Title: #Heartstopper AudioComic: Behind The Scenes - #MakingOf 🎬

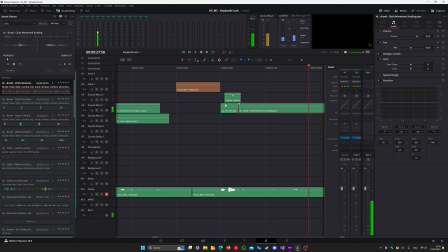For longer sound effects, like this bedsheet sound, I cut it off at quiet points to fit the length of a scene, and sometimes also add a fade out to smooth out the ending even more. Voices themselves are split between tracks voice 0 and voice 1, so you can differentiate between different characters speaking easily.
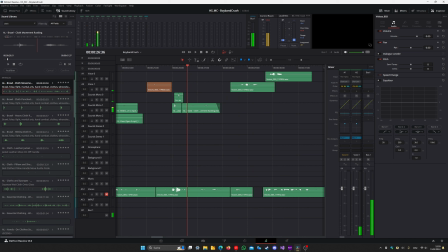What are you doing?
In the example of Boy Band Crush, all of Charlie's voice lines are in voice 0 and all of Nick's voice lines are in voice 1. These two separate voice tracks are in addition also helpful for being able to overlap two voice recordings.
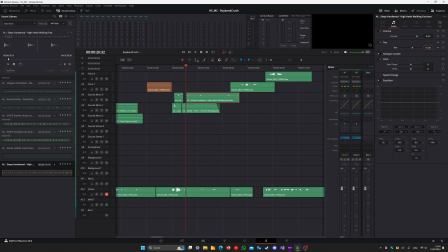Some more dynamic sound effects, like footsteps, also get changing volume and pan through keyframes so that they sound like they're moving through the scene. Like this example illustrates Nick walking into the scene from the right.
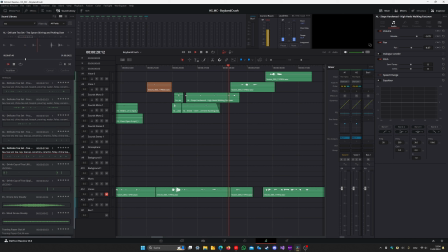Finally, I think of more interesting sound effects to add to a scene so that the scene gets more unique and doesn't sound like a scene you already heard multiple times. Here, I decided to add teacup sound effects.
What are you doing?
And in the end, I also add panning to the voices to match the scene, so Nick talks from the right and Charlie talks from the left.
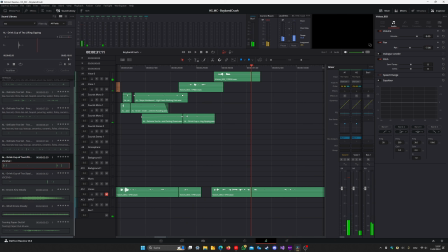What are you doing? Nothing?
The panning of voices is actually really important, since I don't read with different voices because I'm not talented enough for that. Panning can really help to still be able to differentiate all the characters, as this example clearly shows.
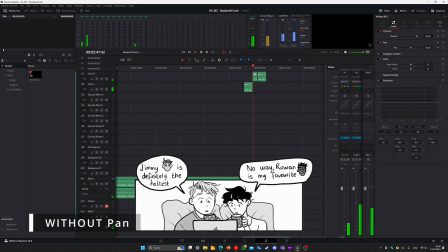Jimmy's definitely the hottest. No way! Rowan is my favorite. Jimmy's definitely the hottest. No way! Rowan is my favorite.
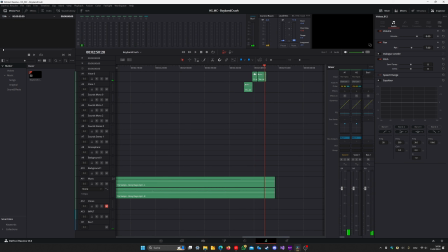However, overdoing it is also dangerous, which is why I often limit pan for voices at 10.
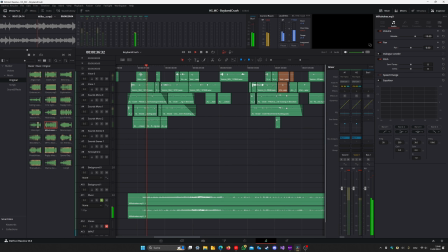After all the scenes are set up with sound effects, it's time to add some music to them. I do this after creating the scenes most of the time, and only for very special songs create the scenes around that song.
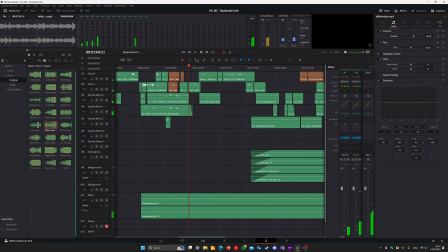For background OST, like in this example, I added after finishing the scenes and then cut the soundtrack to fit the scene itself. If I ever need to transition songs from the foreground to the background, or the other way around, I often blend them by having one fade out while the other one fades in simultaneously.
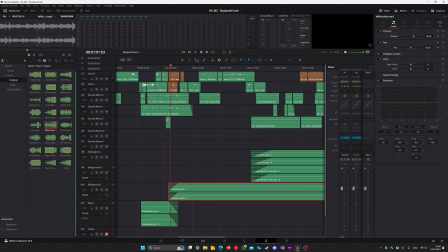Since both tracks are at the exact same moment of a song, just with different effects applied, this works perfectly. In this example, the song transitions to the background because the new track has an equalizer applied that cuts out most of the highs. This creates this feeling of hearing the song from a different room.
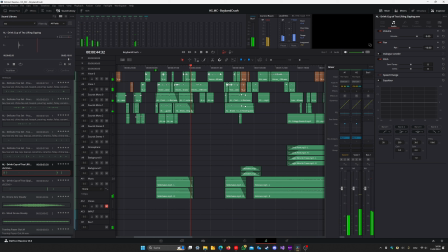And lastly, for cutting, I also need to indicate where to transition between my created panels, as all those will be animated in After Effects and not DaVinci Resolve.
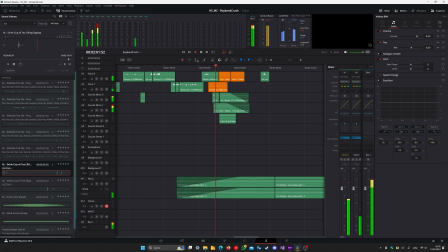This is done by placing named markers at each point a new panel starts, and then exporting only the audio for each panel as a separate audio file.
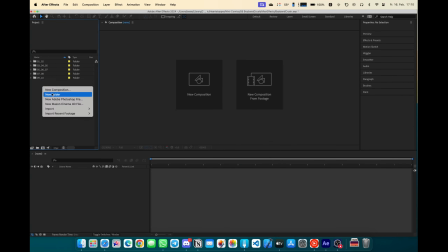Now to the last step, animation. The first job on the table is pretty simple.
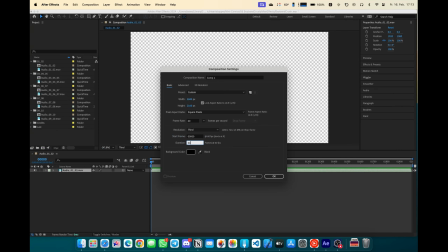Import all the necessary assets, audio and the Photoshop file, into an After Effects project.
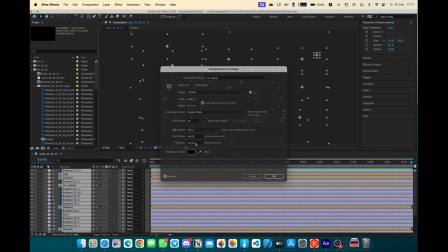After that, I need to combine the audio and all the Photoshop layers into a single composition and adjust the clip length of all the layers to fit the length of the audio file.
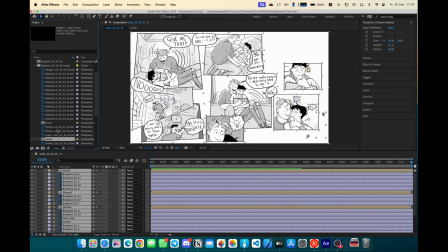Now it's time for the actual animation.
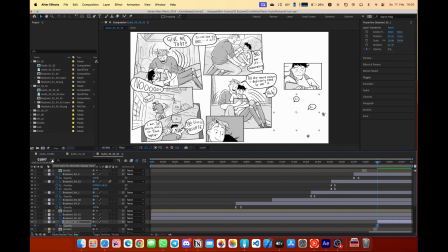First, I need to show one panel after another, by changing the layer length and potentially animating the opacity for a smooth fade-in effect. After that, I can animate all the speech bubbles that were separated from their original panels. Here, in addition to opacity, sometimes these also have their position animated and motion blur applied.
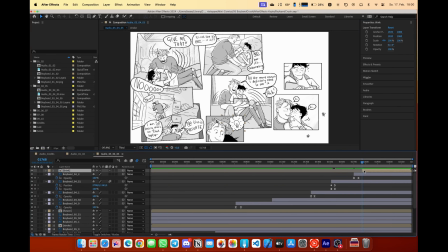Hi!
Now I can also animate all the visual sound effects.
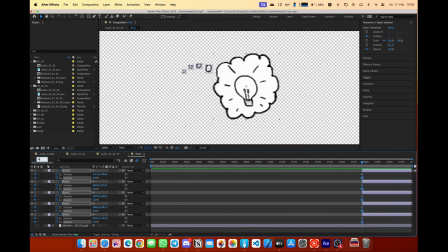Because all the layers are combined in one group, I can animate them separate from the panel in their own composition.
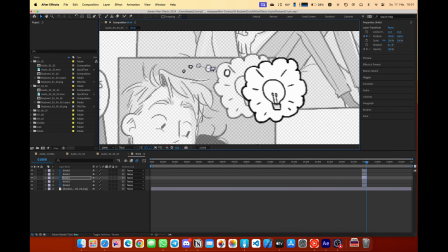In this example, I animate the position and opacity of Nick's idea to appear and then fade away again.
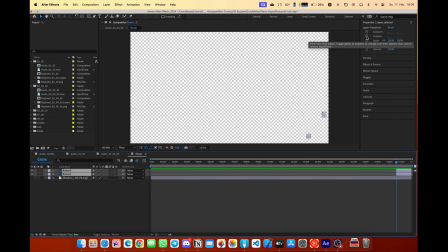Of course, the cutout decorations also need to be animated. They can be animated in a similar way to visual sound effects, as they are contained in their own group as well.
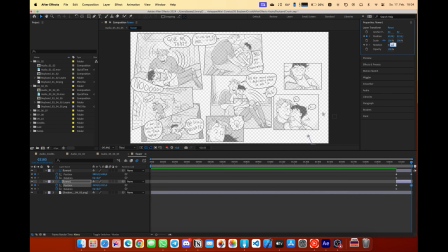These flowers, for example, need to be animated in position and rotation.
Hi!
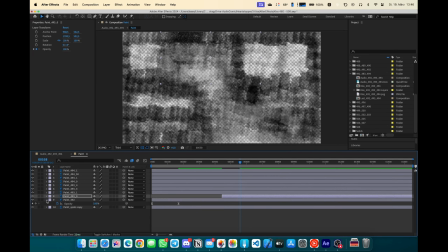Lastly, I would also animate the opacity of paint if the panel requires it.